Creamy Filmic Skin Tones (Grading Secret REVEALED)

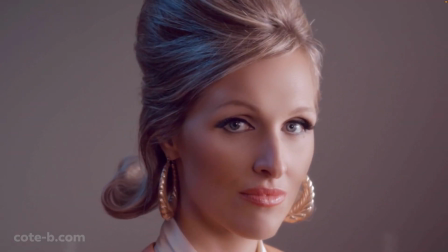Have you ever watched a film and marveled at the absolutely perfect, creamy, cinematic skin?
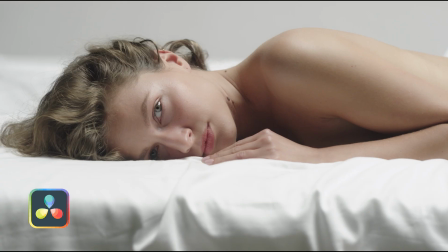How is it that they're able to get such richness? Was it the camera, the film stock, or the big budget colorist?
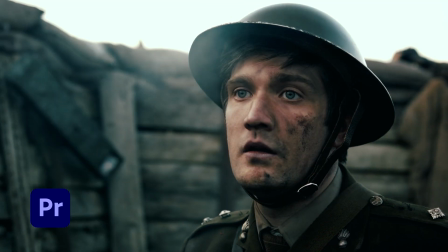I'm sure you've seen tutorials on getting perfect skin tones using the flesh line in the vectorscope, yada yada yada, and I have a video for that which I'll link in the card above, but this isn't that.
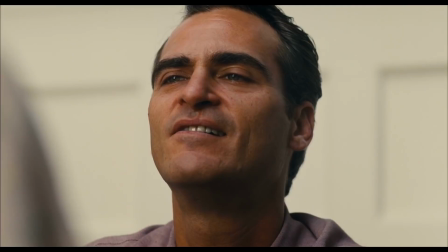This is a game changer that's gonna make your skin tones more singular,
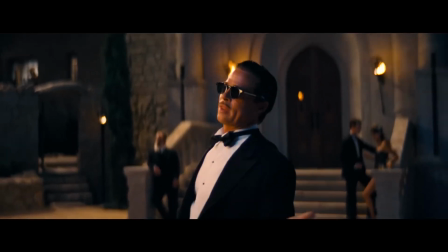more attractive in a way that's gonna allow you to finally get the rich, creamy looking skin tones that you've always dreamed of. In fact, you may even want to keep this to yourself. And it doesn't matter if you're on Premiere, Final Cut, or DaVinci, I've got you covered. You'll just want to see how this all comes together in the final look at the end, so don't skip any parts.
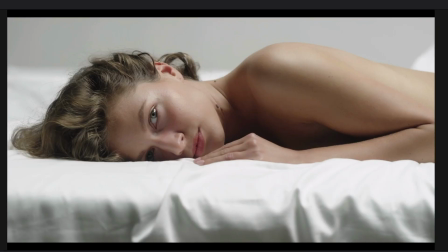Here we have a model with great skin that will best illustrate this effect.
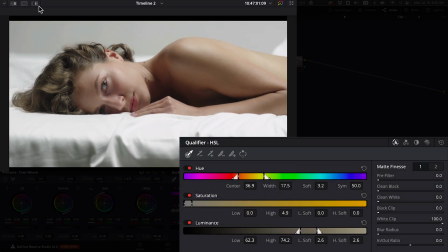We need to make qualification on the skin tones, making sure to add plenty of feathering and blur to the key.
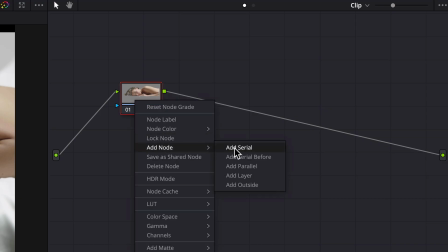Add a layer mixer and connect the nodes like so.
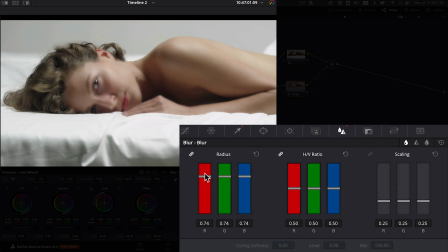Then go to the blur panel and add some blur. Now this may look unusual, but we're gonna use a very special blending mode.
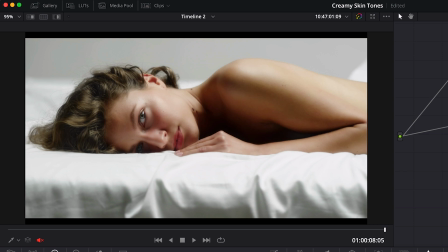We're gonna use soft light and bam! Smooth filmic quality you'll see as I toggle this node on and off.
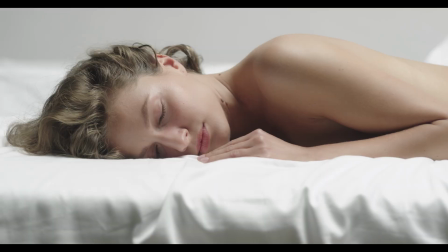You could look at the math for soft light. It looks something like this, but what effectively is happening here is it's adding density and richness to the shadows
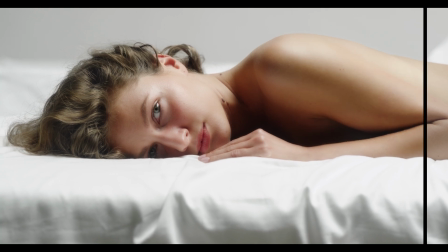and a softening to the highlights of the skin with a gentle film-like roll-off.
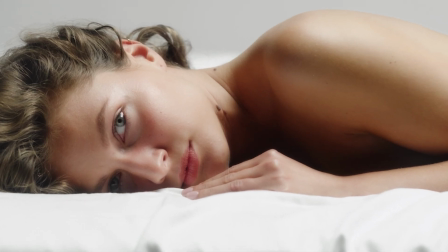And combine that with the blur, it's adding a smoothing effect or like a promise filter, making the skin tones look creamy and beautiful.
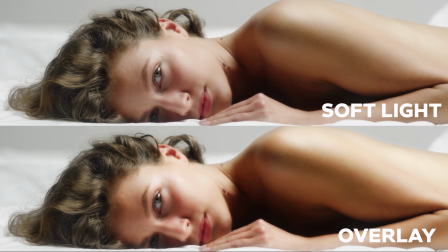Soft light is a softer form of the overlay blending mode, and there's just something about it that's very filmic, very cinematic.
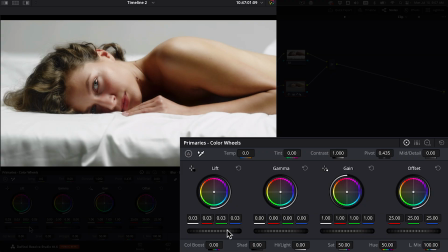We can also refine the density in the color controls, either lifting or lowering the density in the shadows, midtones, and highlights until we get something that we like.
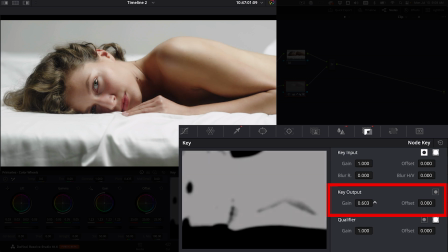And if the effect is ever too strong, we can dial it back to taste with the output gain control.
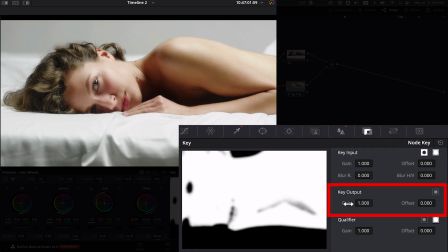For Final Cut Pro,
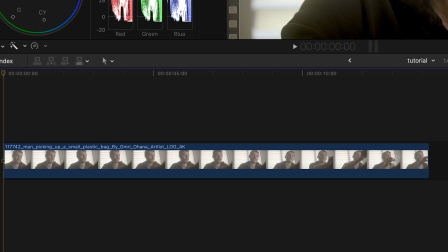make sure your base correction is complete and make a duplicate of your clip by holding down the Option key and dragging a copy directly above.
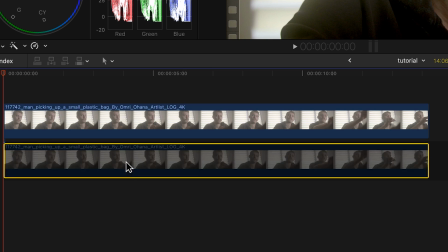Then disable the bottom clip with Shortcut V. Now in the top clip, add the green screen keyer effect to isolate the skin.
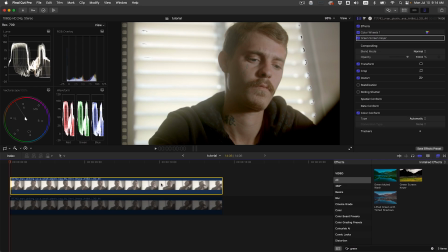Now even though this effect is made for keying out green screens,
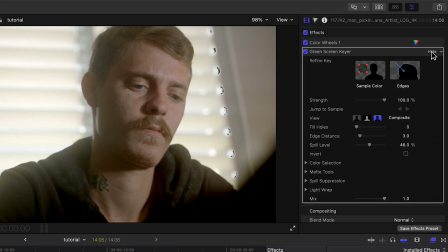it's the only option we have for separating the skin tones from the rest of the background against an alpha channel.
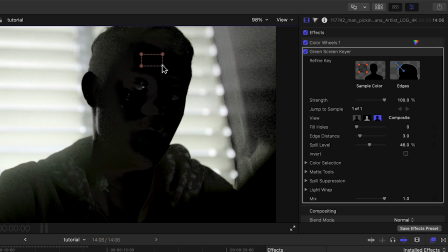To start, sample the skin by clicking and dragging over it. Invert the key and turn down the spill level to 0.
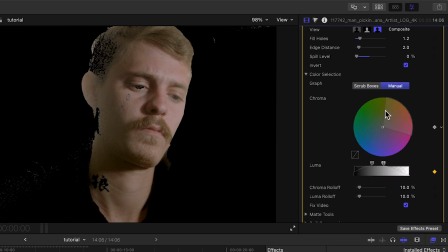Then refine the selection through trial and error until you have isolated just the skin tones.
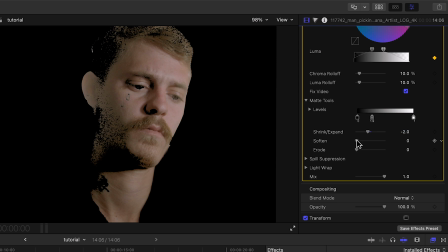The biggest key here is to turn up the softening a lot. We want to avoid any unnecessary artifacts outside our main selection, as this will show in the final and it looks really weird.
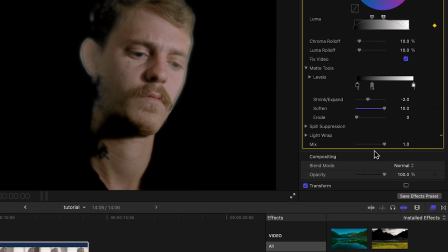So this works best when you can get a really clean key. Okay, now add a Gaussian blur effect,
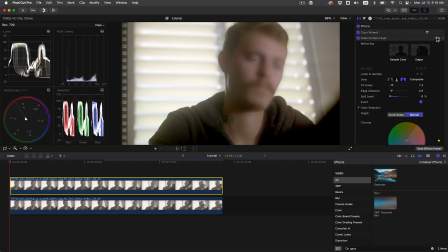enable the bottom clip, go back to the top clip with our skin, and change the blending mode to soft light.
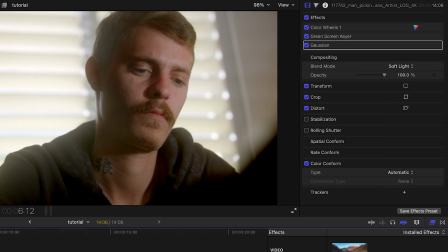If I toggle this clip on and off, we can see the amazing effect this has on our skin tones, and it almost has like the rich, subtractive color effect of film where we're getting this beautiful density, very filmic.
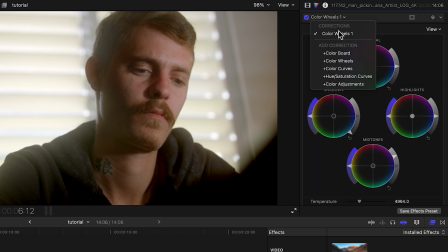If we want, we can adjust the tonality in the skin further, though you'll need to add a correction after the keyer as not to mess with the qualifications of the key.
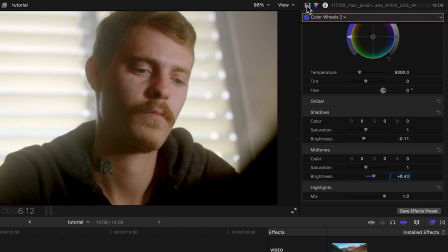And then we can play with the density further. If you ever feel the effect is too strong, we can simply dial back the opacity. But I think this looks great at 110%, so I'm leaving it.
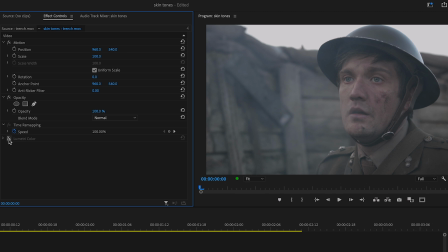Okay, for Premiere Pro, make sure your base correction or all your color correction is done first.
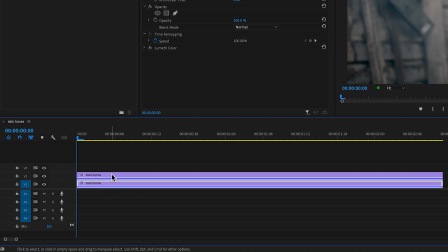Make a duplicate of the clip and place it on top. Then disable the bottom clip so we don't see it.
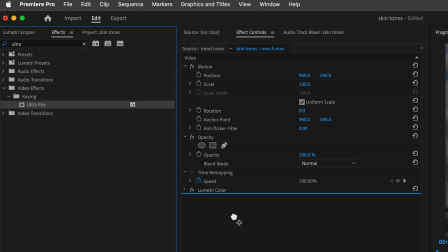Search for the Ultra key effect and apply it to the top clip. Again, this is for keying green screens, but we'll hack it to make it work.
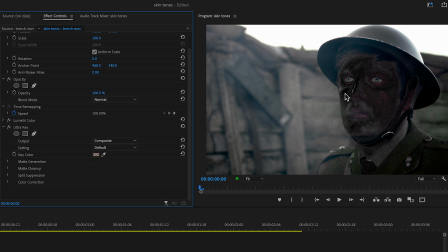With the eyedropper tool, make a selection on the skin. Whoa, don't worry, we'll next apply the Alpha Adjust and check Invert Alpha.
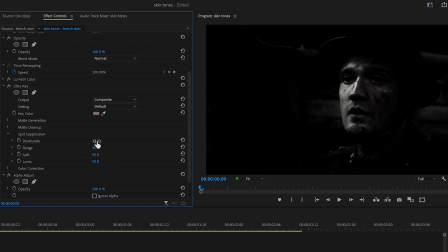Whew. Okay, so coming back to Ultra key, under spill suppression, 0 all the values.